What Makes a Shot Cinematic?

Lately, movies have begun to abandon the extremely moody lighting for something that is
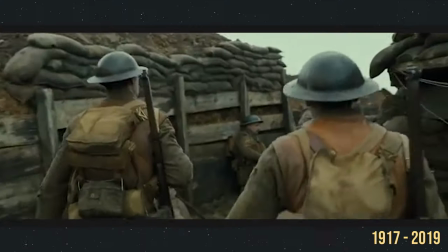[4:10]
more naturalistic with Oscar winners like Roger Deakins heavily relying on practical lighting.
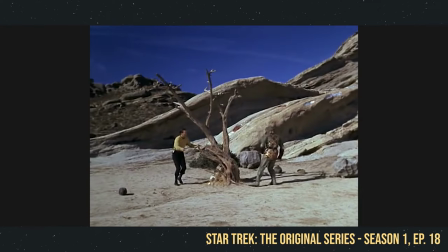[4:16]
TV shows traditionally not thought of as very cinematic have ditched the flat high-key lighting for a more stylized look. The distinction between what makes images cinematic or not has quickly been broken down. So, what is it?
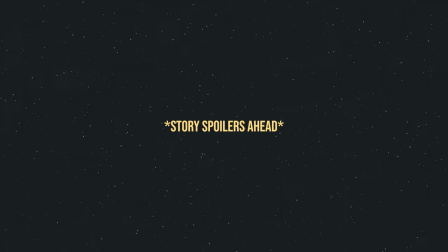[4:32]
I will note there are going to be a few story spoilers ahead, so if you want to skip out on those, I'm going to put all the movies we'll be talking about here on screen,
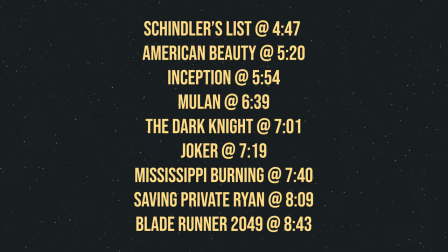[4:41]
so if you want to skip out on one, just move to the time shown.
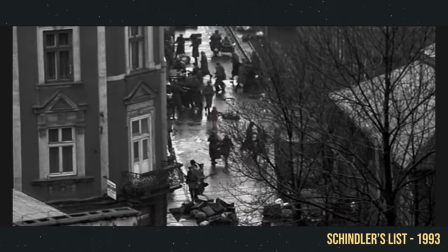[4:47]
So first, let's take Spielberg's 1993 historical drama Schindler's List.
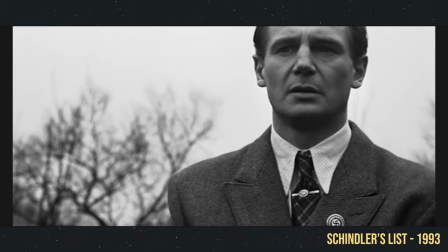[4:52]
As Oscar looks over the terror below,
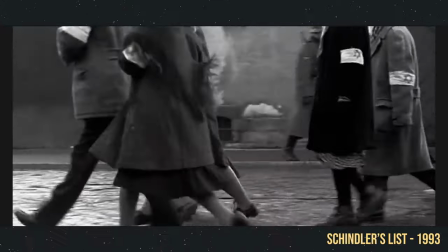[4:55]
a faint but not so subtle use of color in this otherwise black and white film changes the meaning of the scene entirely.
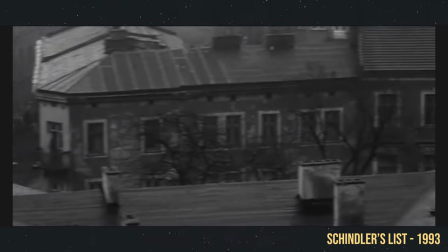[5:03]
The girl in the red coat walks blindly throughout the horrific reality the Jews were facing during the Holocaust,
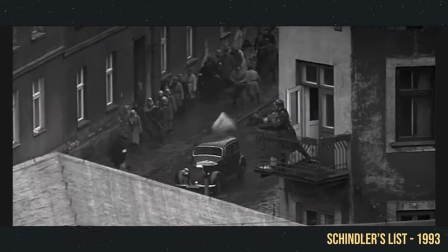[5:09]
planting a story seed, this unnamed character,
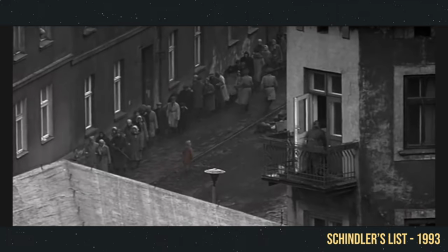[5:12]
for both Oscar Schindler and us the viewer that later enhances the emotional impact of the film.
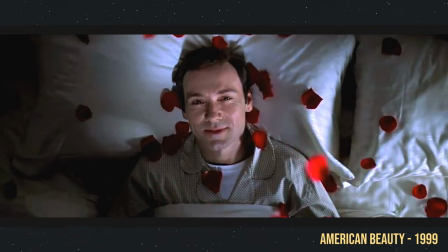[5:20]
This is one of the most visually striking shots from Sam Mendes' American Beauty.
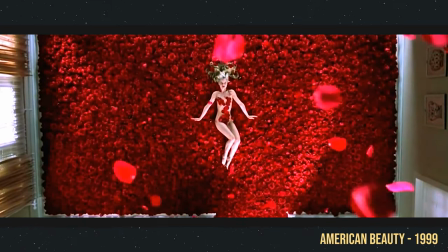[5:25]
Here, the perfect symmetry and striking colors let us, the viewer, know that this is part of our main character, Lester's dream.
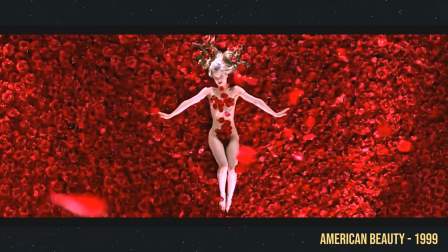[5:34]
Additionally, the roses are used as a symbol throughout the entire movie to represent the perfect
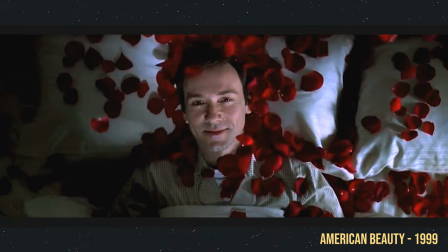[5:39]
cookie-cutter suburban life that Carol and Lester's wife wishes to live,
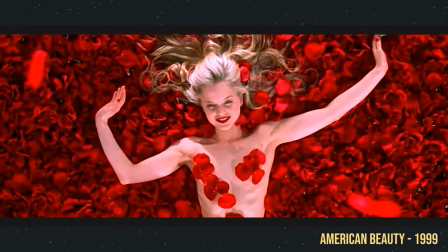[5:44]
but it also represents the dream that Lester wishes to live with his lust for Angela.
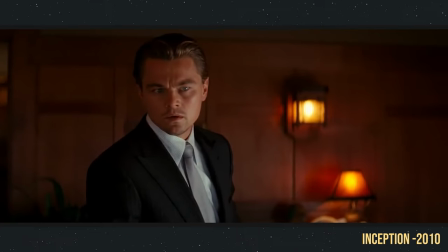[5:53]
At the end of Inception, Cobb finally returns home to his two kids.
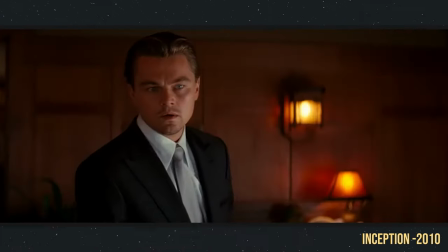[5:58]
He's been dreaming of seeing their faces and hugging them once more throughout the entire movie.
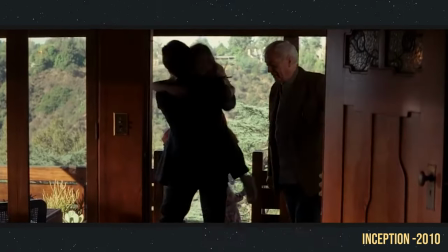[6:03]
But before he does, though, he pulls out his totem, a top, that lets Cobb know if what he's experiencing is reality or a dream.
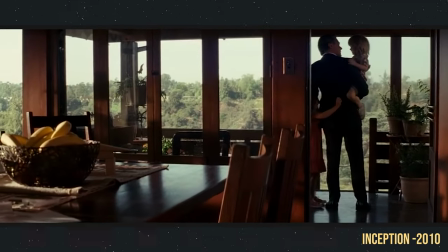[6:11]
And he spins it on the dining room table.
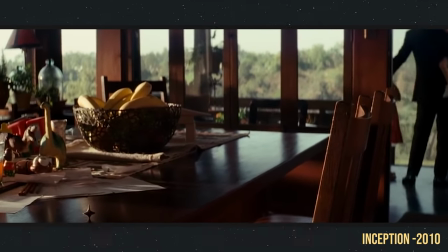[6:13]
The camera slowly focuses on the top, still spinning, as Cobb goes to greet his children just before the screen cuts to black.
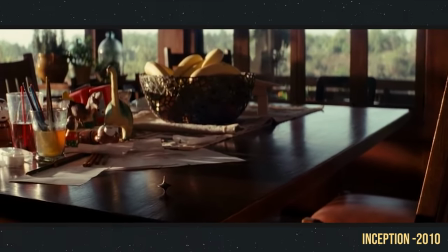[6:20]
This slow camera move lets us focus in on the aching question of, will the top fall?
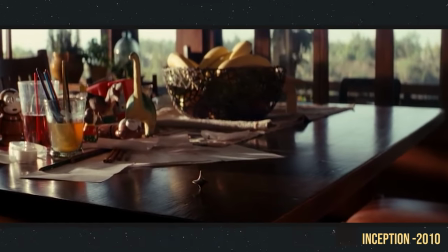[6:27]
But the cut to black drives home the main story point. To Cobb, it doesn't matter if this is real or not.
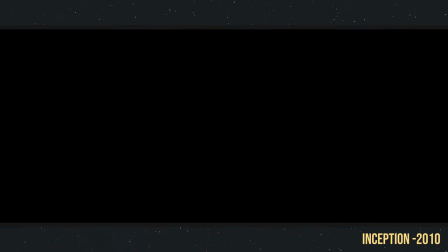[6:33]
He's just happy to be home with his family.
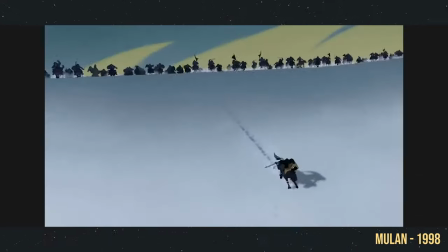[6:39]
In Disney's Mulan, this wide shot over the vast snowscape shows us just how huge and terrifying the Hun army is,
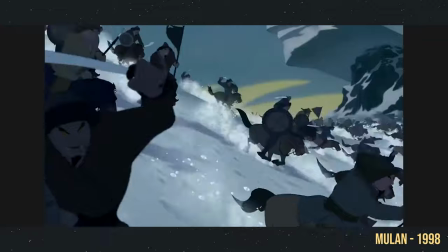[6:47]
massively outnumbering our hero's soldiers. It also draws attention to our antagonist, Shan Yu, charging well ahead of the rest of the army,
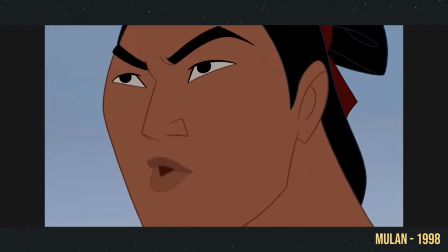[6:54]
visually letting us and our character know just how much of a threat he is.
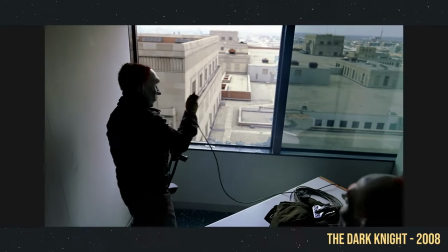[7:01]
At the beginning of The Dark Knight, this slow dolly onto the back of the Joker,
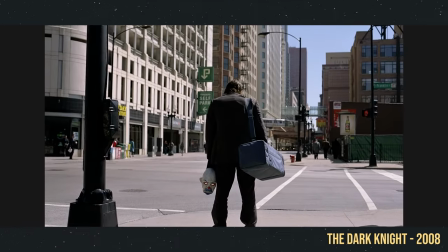[7:05]
holding a mask in the left hand, sets him up as a dark and ominous character.
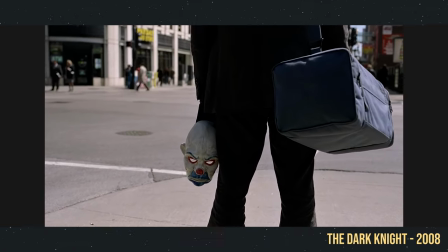[7:11]
What is shown, and more importantly, what is not shown in this shot, sets the tone for the entire movie.
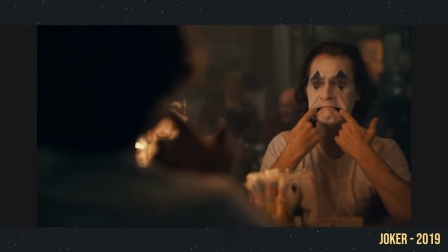[7:19]
Continuing on with the Joker theme, in the 2019 film Joker,
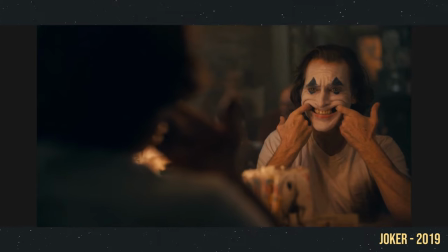[7:24]
this entire opening sequence was shot at an extremely shallow depth of field, almost teetering on the brink of being entirely out of focus.
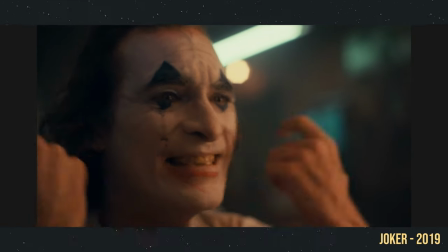[7:33]
This is in parallel to the emotions of our main character, almost on the verge of completely breaking.
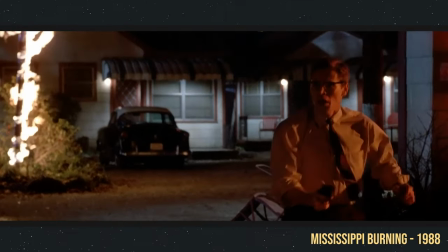[7:40]
In the 1988 film Mississippi Burning,
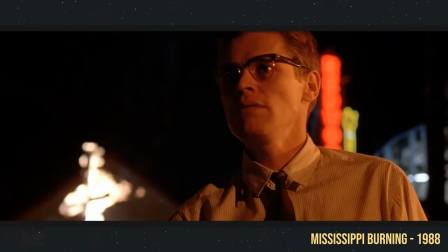[7:44]
the local Klansman sent Anderson and naive Agent Ward a message by setting a cross on fire.
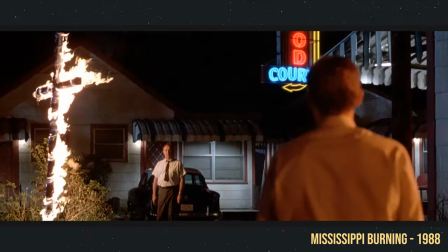[7:50]
As Anderson and Ward watch the fire, we are greeted by a dutch or tilted camera angle used to give us a feeling of unease that things aren't right.
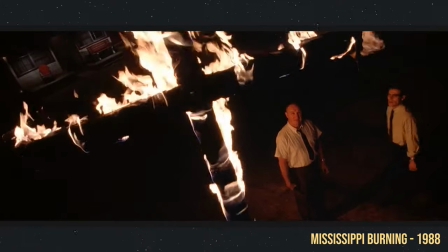[8:00]
It's going to be a whole lot tougher for Ward than he thought.
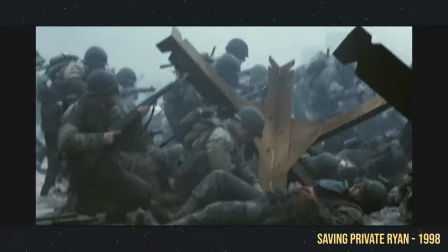[8:08]
If we take another look at Saving Private Ryan, much of the film was shot at a 45 or 90 degree shutter angle, removing a lot of the motion blur.
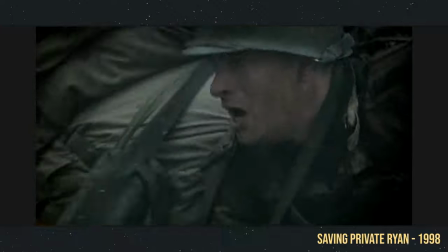[8:17]
This achieves a lot of staccato in the actors' movements in extreme detail in the explosions, recreating the jarring and terrifying look of war.
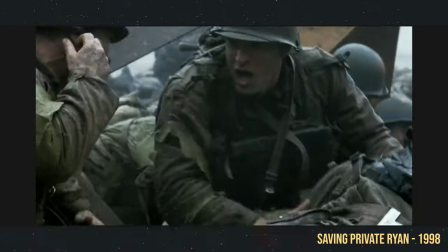[8:26]
Spielberg and Kaminsky could have shot the movie at the cinema standard of 180 degrees,
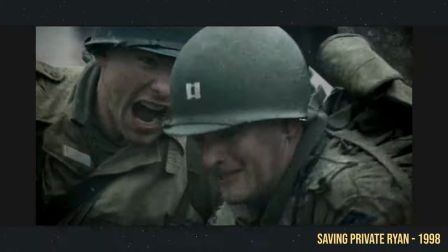[8:30]
but they chose not to, so it would feel like we were there with Captain Miller and his men.
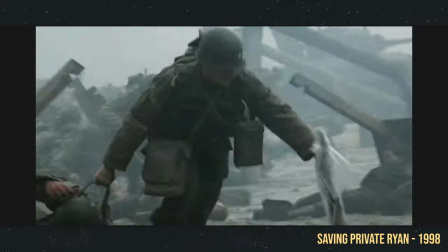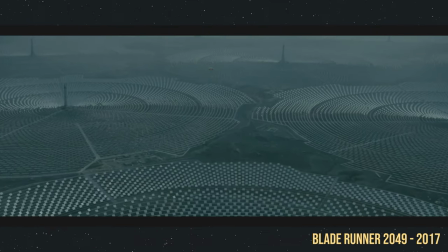[8:43]
Finally, much of Blade Runner 2049, shot by Roger Deakins,
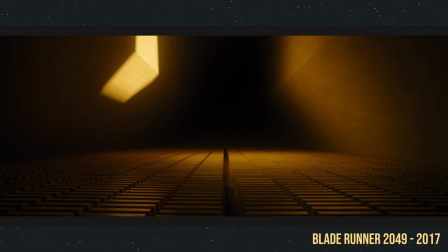[8:48]
is made with pretty minimal composition, making our characters feel small in a huge, damaged world.
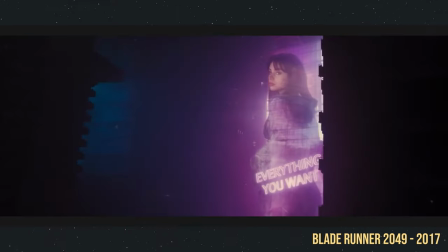[8:54]
The extreme neon blues and purples in the city make us feel like we're in a scene from the future which contrasts the bleak,
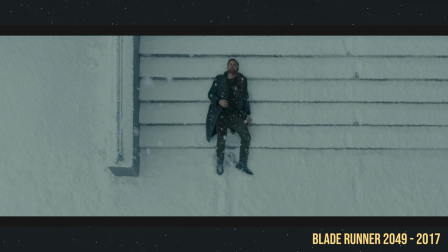[9:01]
muted grays, whites, oranges, and dark blues of the outside world.
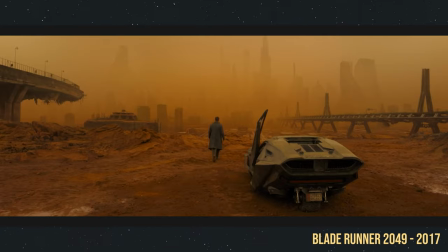What do all of these shots have in common? Their composition choices are rooted in story. The technicals of frame rate, shutter speed, color, camera movement, lighting, do not inherently make the image cinematic. But all of these things working together and meticulously chosen to best tell the story does. Go out and shoot and play around with all the camera settings, all the angles, all the lighting setups, and find out what best tells, what best conveys the emotions and tells the story that you are trying to tell. When you consciously make decisions rooted in story, that is what makes your work truly cinematic. But dude, don't they say that like only half of the cinematic experience is visual? What about audio? Oh, sh-